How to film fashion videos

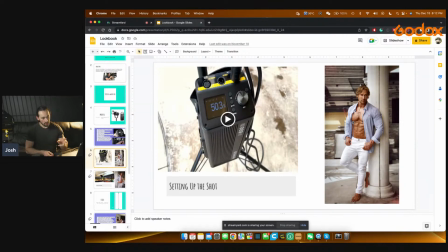740s
At this time of the shoot, I only had the M600D in my hands. Godox was still shipping over the M600 by, but basically the form factor of both of these lights is exactly the same. And at 5600 degree Kelvin, the output quality is about the same as well.
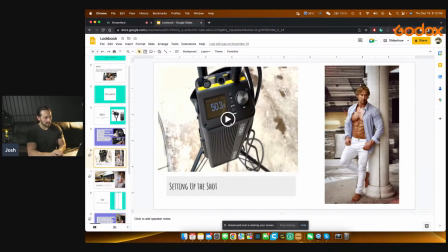760s
You just get slightly more output with the M600D. So if we press play right here,
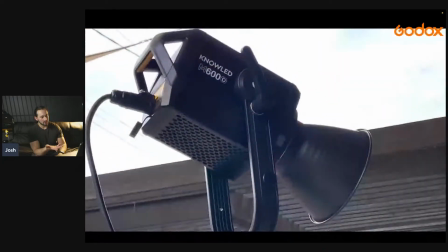769s
you can just see how I have it mounted on a traditional light stand, and I have it just blasting on mic.
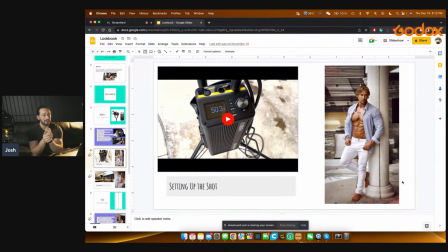778s
We were dealing with very overcast weather. So believe it or not, with clouds, we get, believe it or not, with clouds and overcast weather, we get sunburnt a lot more. Yes, we get diffused light, but the sun's output, the sun is much harsher with the clouds, believe it or not. And I needed a light powerful enough to outpower the sun. All right. I know that's physically impossible, but I needed a light that was powerful enough to light up Mike in such a bright, sunny, cloudy day. The M600D did the job, and so will the M600 by. I will prove what the M600 by can do in today's video when I show you some cool BTS shots of it when I wanted to simulate early morning sun. Also, you can ask questions. I'm looking at the chat right now. You can ask questions throughout this whole entire live stream. I usually leave the last 10, 15 minutes at the end of the live stream for questions, but I honestly don't. It doesn't bother me to answer them as they come in. All right, cool, awesome. Tommy, what's going on, man? Mills, how you doing? Cool, awesome to see everybody tuning in here. Hopefully it's not too late or too early for anybody. But let's go back into the PowerPoint and I'll show you some more cool stuff.
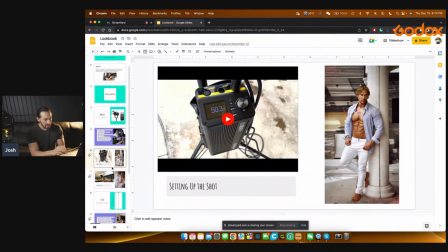881s
All right, here we go. So yeah, this is just a simple shot, nothing too crazy, but I just literally had the light just boom, lighting up his whole entire body.
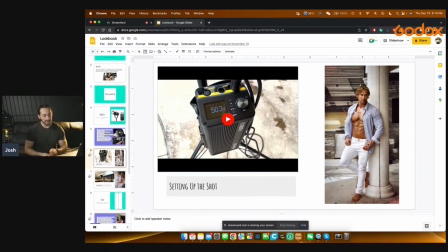894s
Now, Mike had a tanner on. He looks a lot tanner here, so that was really good. So it makes him pop out of the frame a lot more, which I really liked. And the light just did a really good job showcasing the definition of his body and also lighting up
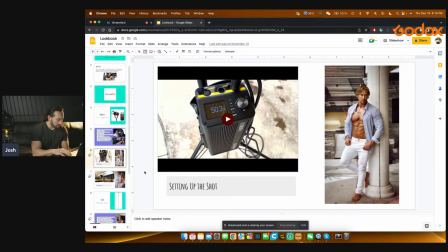913s
the father and son's outfit that he's wearing there too. Yeah, here's another look right here.
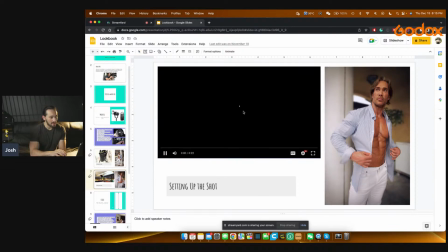922s
Again, I'm using the M600D.
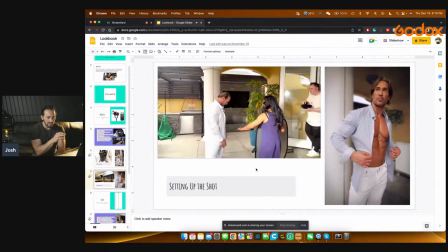926s
Just, here I believe is at about 50% dim.
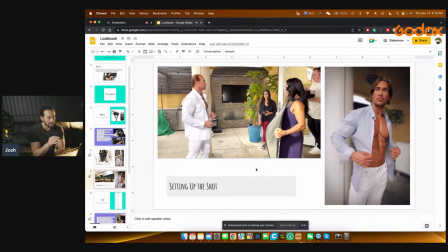931s
So about half the light's output.
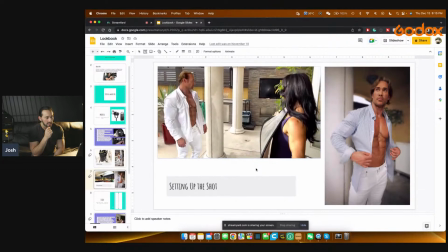933s
We're using a silver reflector here to bounce off that light and really just cast a beautiful glow on his face.
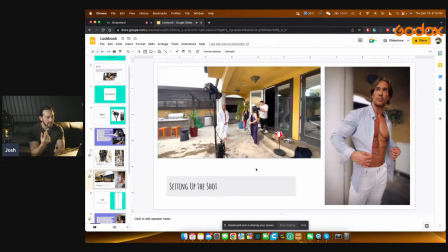941s
And the catch light in his pupils just really pops here.
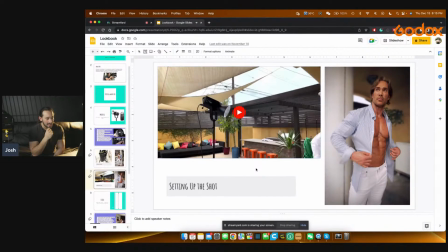946s
So this came out really, really nice. And setting up the shot, honestly, was pretty easy with this light. I never struggled to set it up. If you check out my YouTube video on the M600D, you will see how easy it is to actually set up that light.
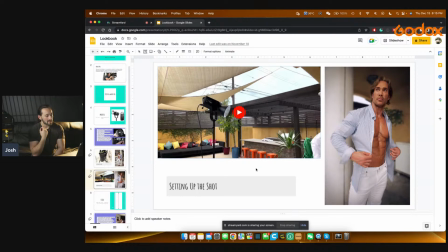965s
And on my review video on the M600 Buy, you will see how easy it is to set up that light too. It's basically the same light, just with slightly different features. So really nice.
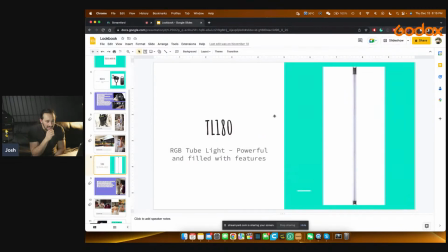977s
We also have the TL180. We're going to talk a little bit about this tube light as well. It's actually about 6 feet tall.